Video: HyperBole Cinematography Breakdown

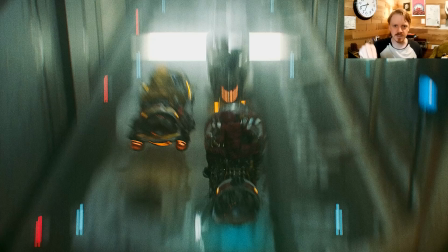24:43 They would just they whip the camera and zoom in on stuff, and like just to show if somebody was going to jump, they would just have that type of motion demonstrated somewhere, even if it didn't make any sense in the actual context of the fight.
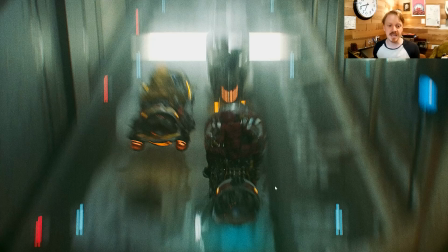24:55 It was all about that feeling, and so I tried to get that a little bit. I didn't nail it because it punches in the zoom here,
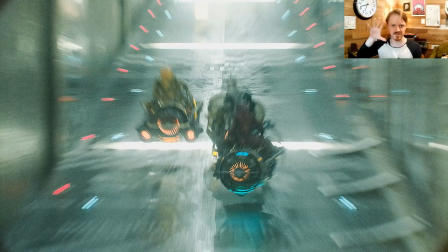25:03 and so ideally the next shot should also be echoing that type of punch-in movement, but instead we're going to a point everything's coming down.
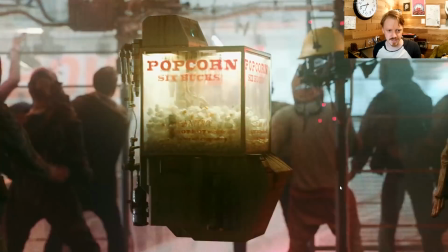25:11 But I still thought it worked kind of okay. Just woo, boosh, you know.
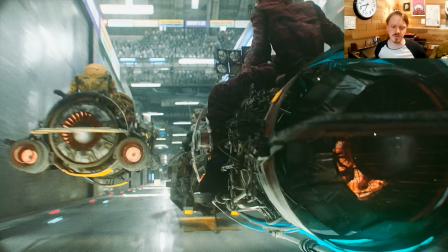25:15 It flows enough. It was also a freebie.
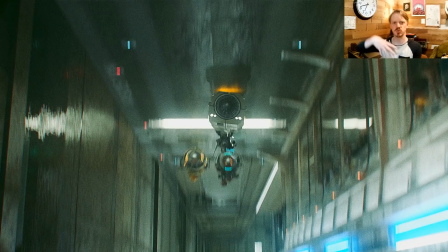25:18 Like, this is just that same shot we're about to see, but just rendered out from another angle, which means I got 2 shots for the price of 1, which was kind of nice.
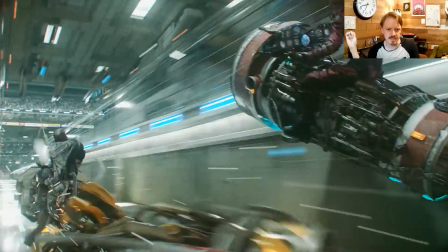25:27 So this shot here is covering a lot of ground, and a lot of it was kind of this dance of trying to anticipate where the viewer would be watching.
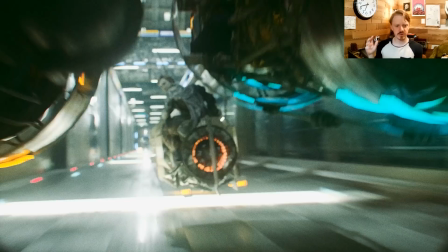25:36 Like, ideally, my assumption is that when we first cut here, the focus and everything is on this engine.
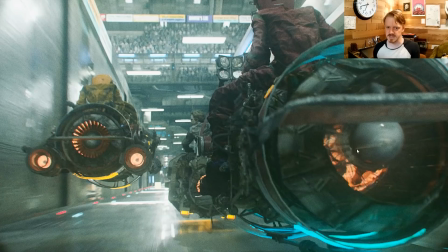25:42 We're seeing stuff happening. The sound design is telling us, you know, to look here.
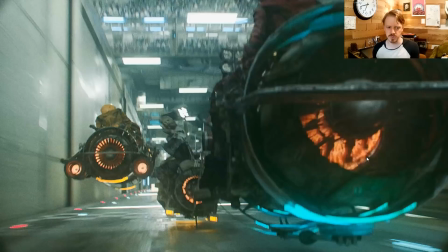25:46 And then you ideally would notice that he's punching this bike here.
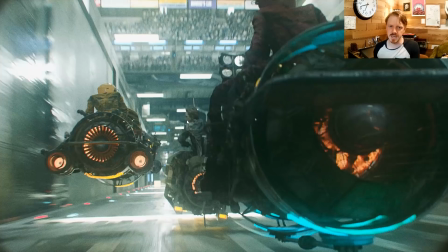25:53 Unfortunately, I made the exact same mistake that I made before, where his fist,
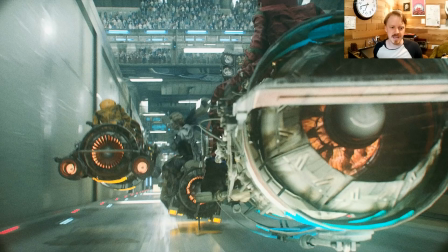25:58 I gave him this big like power fist thing, and I put these bright white lights on it, thinking that would help it track,
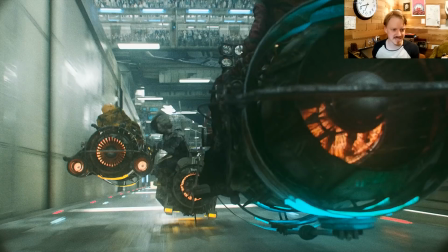26:03 but instead, you can see it just makes it 100% blend into the lights and the values of the background.
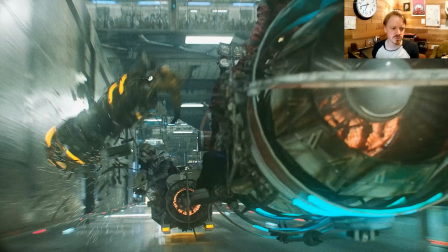26:10 So, oops. That said, you do read that something has happened by the time the bike explodes, and so that's fine.
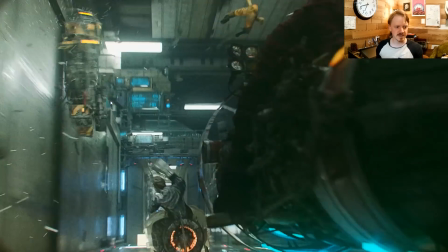26:16 So around here, you're looking at this bike. You're watching it crash.
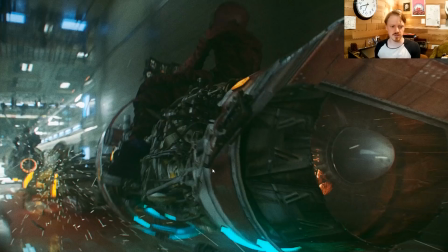26:19 It falls behind the main character here, just in time for her to jump up.
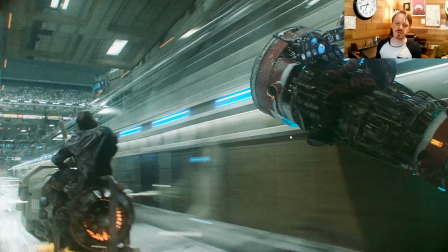26:27 And this is that pendulum action, and this is, we actually hold this for a second. You can see that the background is reading as a negative space.
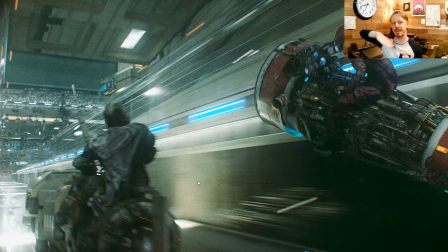26:33 This is a momentary composition we get, and it has that pendulum action, and so it's kind of that stored energy,
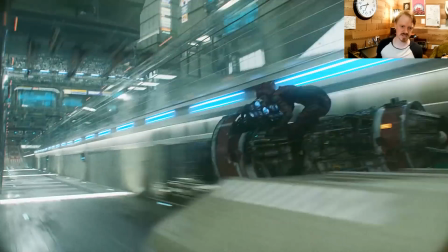26:39 whoa, which I tried to, you know, really pay off with the swoop back in.
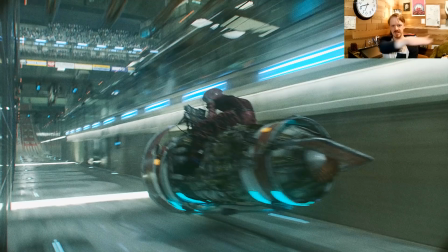26:43 It didn't totally work, because when she kind of comes in and breaks, that almost feels as if that loses the energy that she stored.
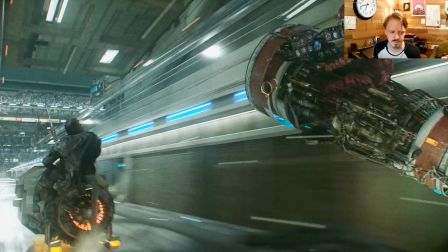26:53 But it's still, I think it all reads fairly okay.
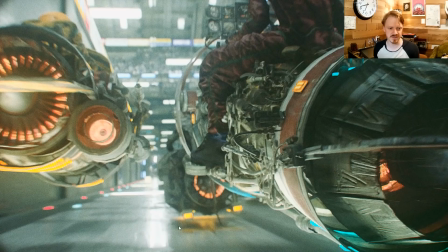26:57 This is another one of those situations where, because I want it to feel really fast and we're looking down the track with a fairly long lens, we are
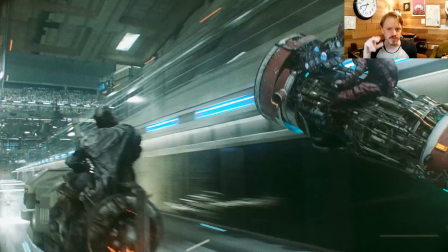27:05 absolutely booking it. We cover 3/4 of a kilometer of track over the course of like these 7 seconds.
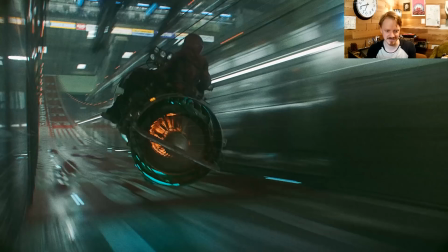27:13 The amount of space that goes by every frame is actually pretty intense at like a human scale.
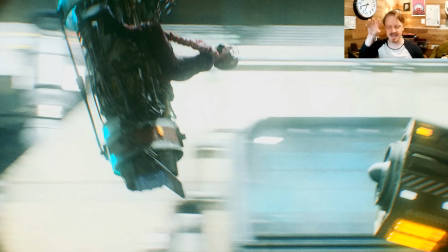27:18 And yeah, okay, so there's also there's from the side telephoto shots, and I really like those because, one, they imply that the camera is filming from a safe distance. It actually does evoke you know, like racing imagery where, you know, camera's just mounted on a balcony tracking stuff.
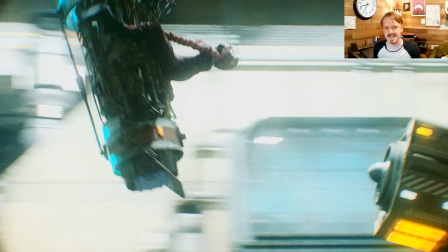27:35 So you have the background moving, and it's kind of that anime type idea of like the lines passing by in the background, and it just implies we're going this way, and you get to just focus on the main character.
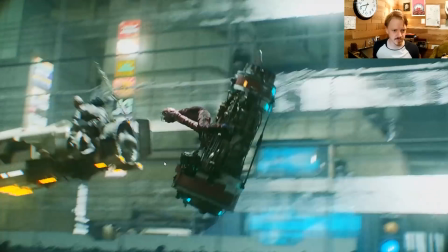27:47 So I have that kind of going on, and it's back in the day,
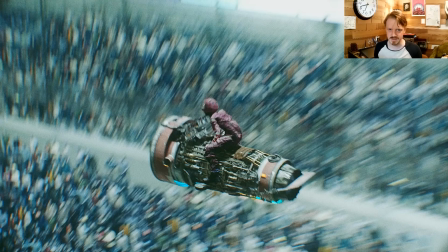27:51 one of the first tutorial I ever put up back in like 2011 was about how to animate spaceships flying through the atmosphere, and it was like just animate a spaceship rotating around and just have clouds whizzing by behind it as fast as you can, and it's still a fairly good technique.
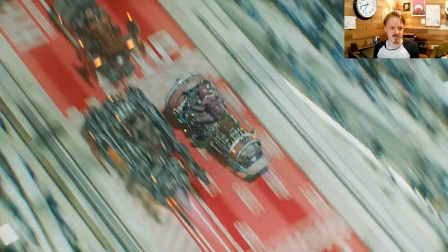28:06 And I do that here, but then I shift axes, and so this right here is all about, like, again, you're just looking at her whizzing by.
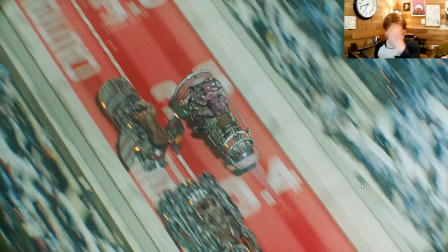28:12 Everything is blurring along in this direction. And so yeah, that's basically it.
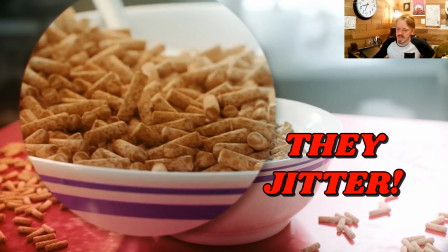28:20 A lot of it's just about trying to hand feed the audience the information they need as quickly as possible, and when they first start looking at the shot, they should immediately be able to identify what's important. One thing I do a lot is, as I'm working on a shot, whether it's in Blender or After Effects or whatever, is I'll zoom it way down, and I'll kind of blur my eyes,
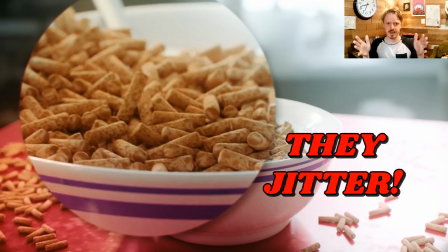28:38 or I'll just like look away and I'll look back at it, and just how does it read? How quickly does it read? And that's the thing you can get a sense for.